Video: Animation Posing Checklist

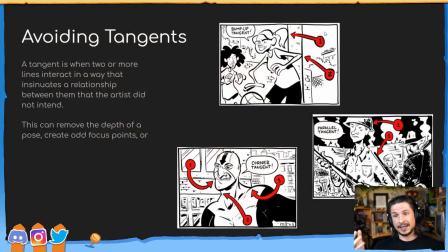(37:09)
So when we look at the bump up tangent, it can create the feeling that characters are literally bumping up against an object instead of the depth. Now the other types of tangents, and there's more types of tangents than this.
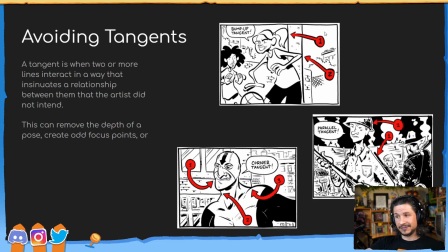(37:26)
I've actually got a link for everyone at the end of this that's going to show you all the different types. But we need to watch out for tangents. Be very aware of where they can happen and try to avoid them as much as you can.
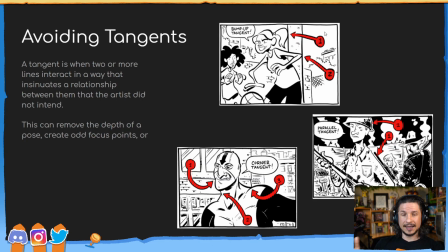(37:41)
It's not going to be possible to avoid every single tangent all the time. They're just going to happen, especially when you have a visually complex background. For example, what I have back here, no matter where I'm going to put my hand, it's going to tangent something in the back.
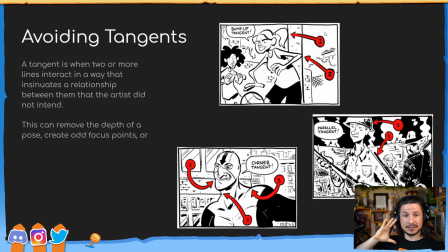(37:56)
But as long as I'm not tangenting with the main elements or a main element back there, it'll be fine. So, avoiding tangents, very important and very frustrating at times. Visual anchors.
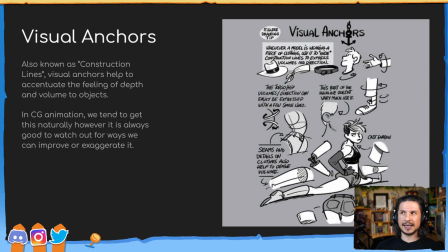(38:12)
Visual anchors is something that we as CG animators don't have to worry too much about because because we're using a CG rig, a 3D rig, we automatically get most of this,
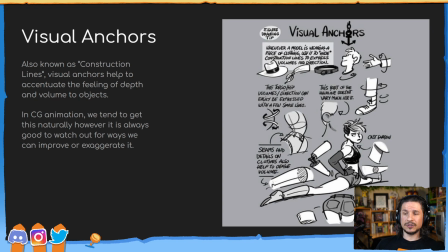(38:29)
but it is still very important. So these are also known as construction lines if you're drawing. Basically, it's lines that indicate the form of an object. So for example, things like a hat, things like a collar, things like boots in this case,
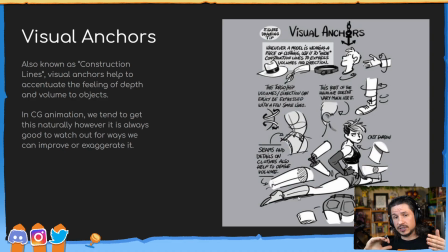(38:46)
it shows us the direction that an object is rotated. So for example, if I have my shirt sleeve here, you can see that even without seeing the rest of my arm, you can tell the angle of my arm based on the curvature of that shirt sleeve.
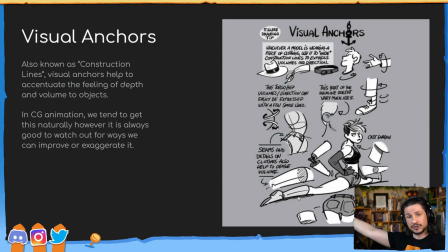(39:02)
But if I was to pose my arm in a way where that becomes flat and just a straight line, suddenly it removes the depth of an image. It feels flatter. If you're posing your character and they have a very distinct object on them, for example, shirt sleeves, a collar, a necklace, a hat,
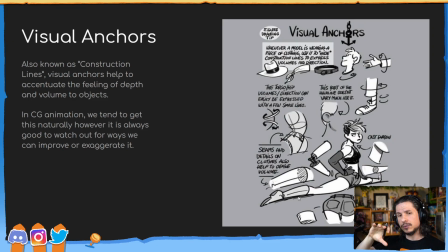(39:23)
it can be very helpful to use those as a visual anchor, a way to visualize the depth and the 3D aspect of the pose. Again, as CG animators, this is not going to be not a big thing on our list.
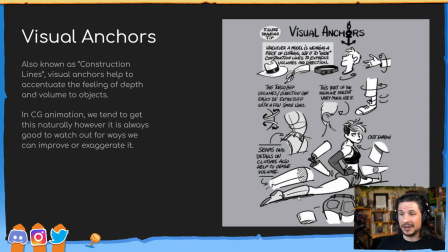(39:42)
It's probably going to be right at the bottom because it'll just kind of happen naturally. But it is something I still look for. And specifically, I look for kind of the opposite, where my visual anchor, let's say a hat or collar, is starting to flatten out the image by being too flat.
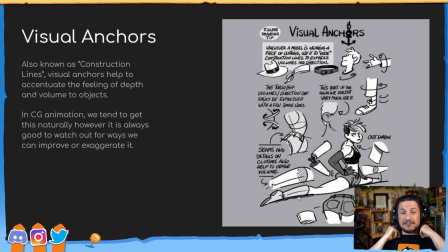(39:59)
If my collar, for example, here is just starting to create a perfectly flat line right there, suddenly that kind of looks weird, doesn't it? It looks like my shirt's backwards, or it seems a little odd compared to this, where we get that shape of the shirt as well as the body underneath.
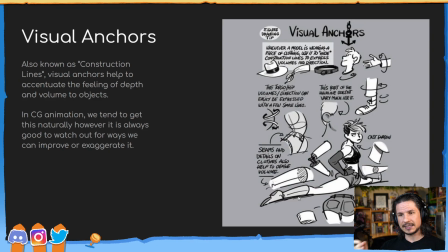(40:19)
So visual anchors, it's more of just a double check for us as CG animators. If you're doing 2D animation, you want to really pay attention to this.
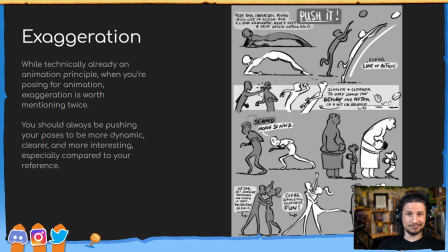(40:30)
Now, next up, exaggeration. Technically, it's already an animation principle. So when we're posing for animation, it should be part of our checklist. But even then, it's always good to exaggerate.
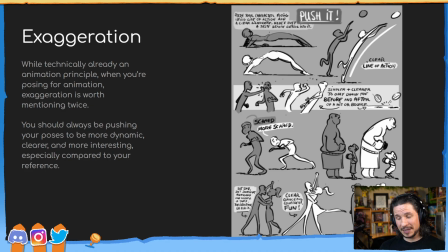(40:49)
Exaggeration is worth mentioning twice because most people don't exaggerate nearly enough, me included. Exaggeration is really just pushing your poses to be more dynamic, clearer, more interesting.
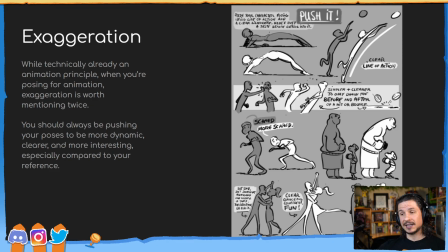(41:04)
If you do a first pass on your pose, do a second pass where you try to make it better, make it bigger, make it stronger. If you take it from your reference, exaggerate your reference. Don't just copy your reference.